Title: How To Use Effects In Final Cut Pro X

Hey guys, I'm Oliver with Motion Array, and today you're going to learn how to use, import, and customize effects all inside Final Cut Pro. But the question is, why would you want to use effects in the first place? Throughout this video, you'll not only learn how to apply effects, but when to use effects to really enhance your videos.
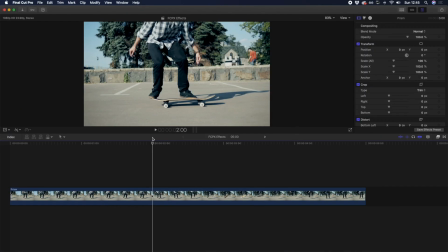Final Cut Pro offers a ton of built-in effects for you to drag and drop onto your timeline.
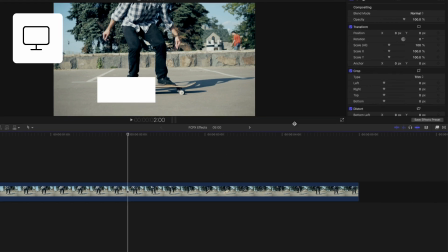You can access the effects browser by pressing Command 5 or by going to the effects icon in the far right.
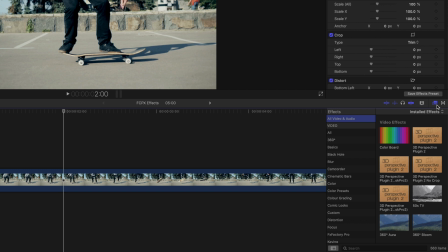Here, you can scroll through the list of video and audio effects. You can also select a folder to view specific effects like 360, basics, blur, color, and distortion, just to name a few.
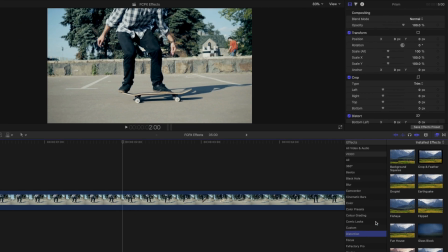Effects can be added to your footage to create a different look. You can preview various effects before applying them by scrubbing your mouse over the effect.
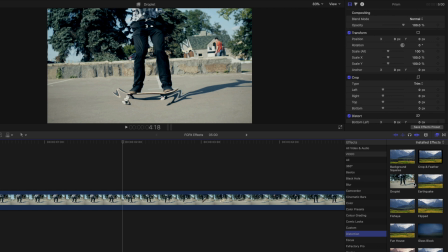If you already know the effect you're looking for, you can search for it by name. But once you've found the effect you like, simply drag and drop onto your timeline clip.
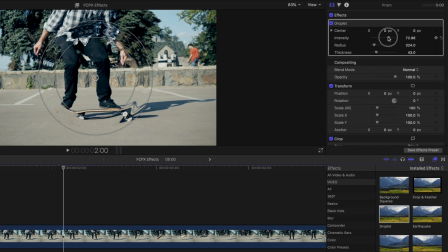Once you've applied the effect to your clip, you can customize the look by adjusting the parameters in the effects inspector.
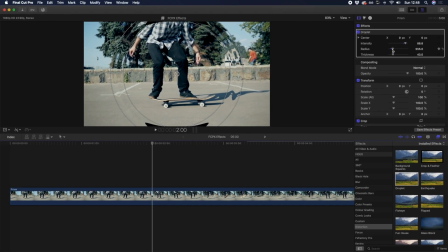So now that you know the basics of effects and how to add them, let's look at some of our favorites that you can start to create. And I'd like to add that this isn't an exhaustive list, but just some great real-world examples you can try out in your next video.
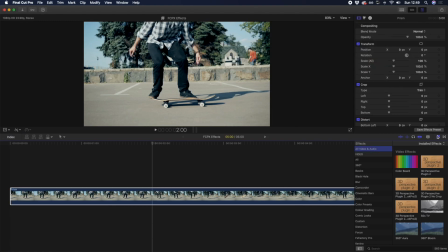So let's dive into our first one, the Prism Effect. You'll find the Prism Effect in the Blur folder, or you can just search for it.
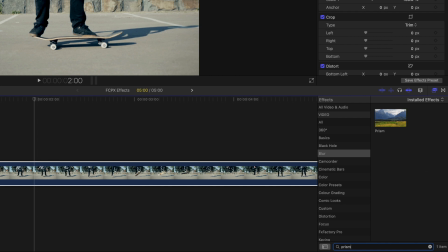To add this effect, simply drag and drop onto your clip, or with your clip selected, just double click.
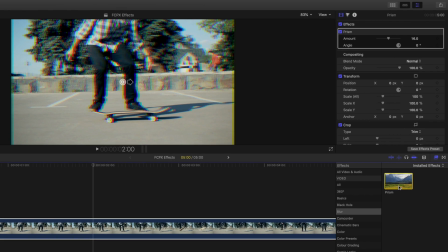This effect adds an RGB split to your footage. In our example, we've used it to create an impact type effect as the skater starts the flip and then lands. However, it's a very commonly used effect to give an 80s theme, and it's often used in modern music videos to create some kind of delirium effect.
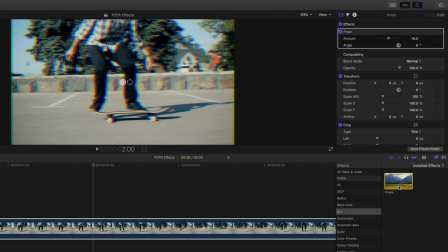Like many effects, you can customize by going to the video inspector in the top right. By moving the slider, you can change the amount of the prism effect you want to add to your clip.
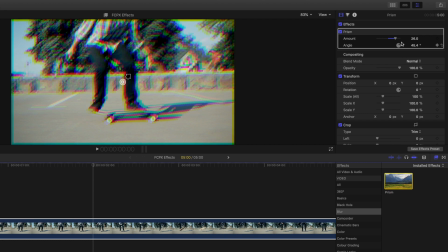And by adjusting the angle, you can change the direction of the split. For even further customization, you can add keyframe points to animate the effect.
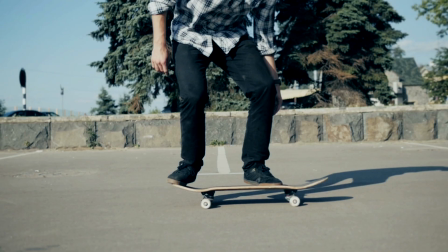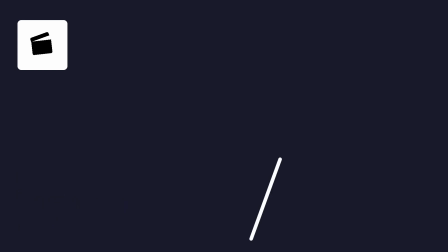Now here's one of my other favorites, the mirror effect. You can find the mirror effect in the distortion folder.
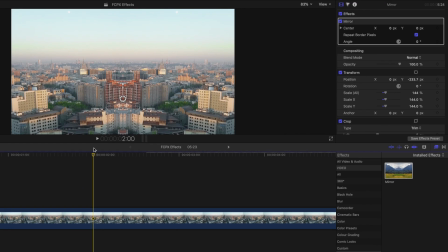As you can imagine, this creates a mirrored look, often used in trendy music videos to create a trippy effect that creates confusion. The effect creates a reflection of your footage around the center point. So wherever you place your center point, that's also going to be your reflection point.
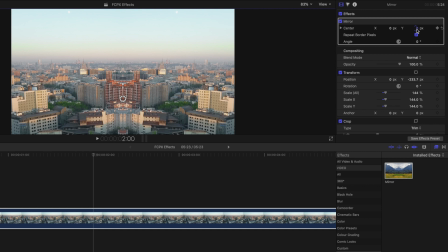While you can use this effect without any animation to create an automatic mirror effect, you can also customize the start point of this effect in two ways.
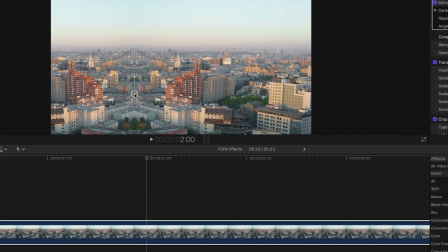The first is by dragging the center point, and the second is to use the X and Y axis in the effects inspector.
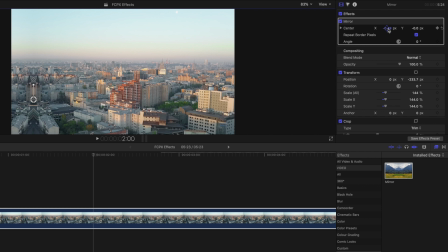You can also animate this effect by setting start and end keyframe points.
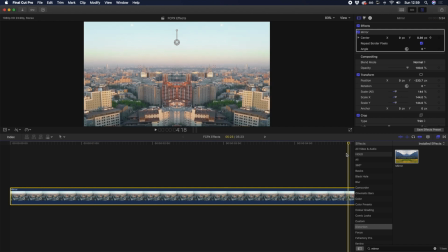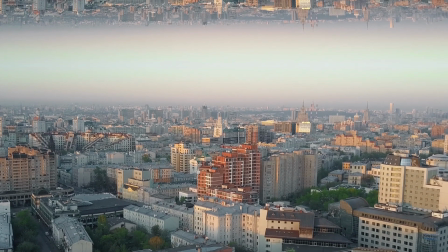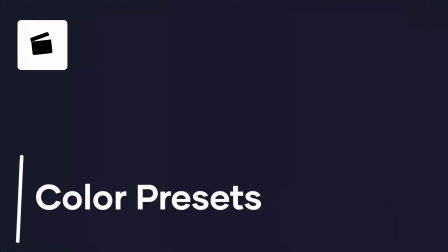So let's move on to our third favorite effect inside Final Cut Pro, and those are adding color presets.
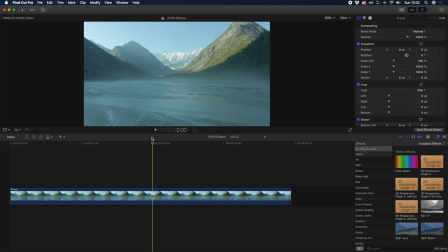Inside the color preset folder, you can find a number of built-in presets to give your footage a unique look.
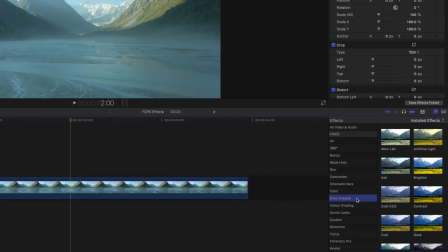These work by adding a pre-composed color grade to your footage, and you can test them out before applying to your footage by simply hovering over the effect.
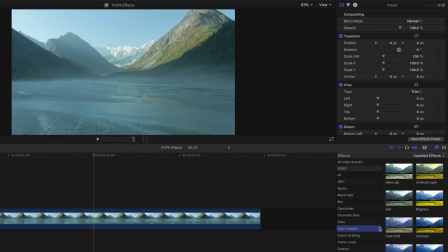Since the stock footage we're using has a very cold feel to it, with lots of blues, you should try matching that natural look with a complementing color preset.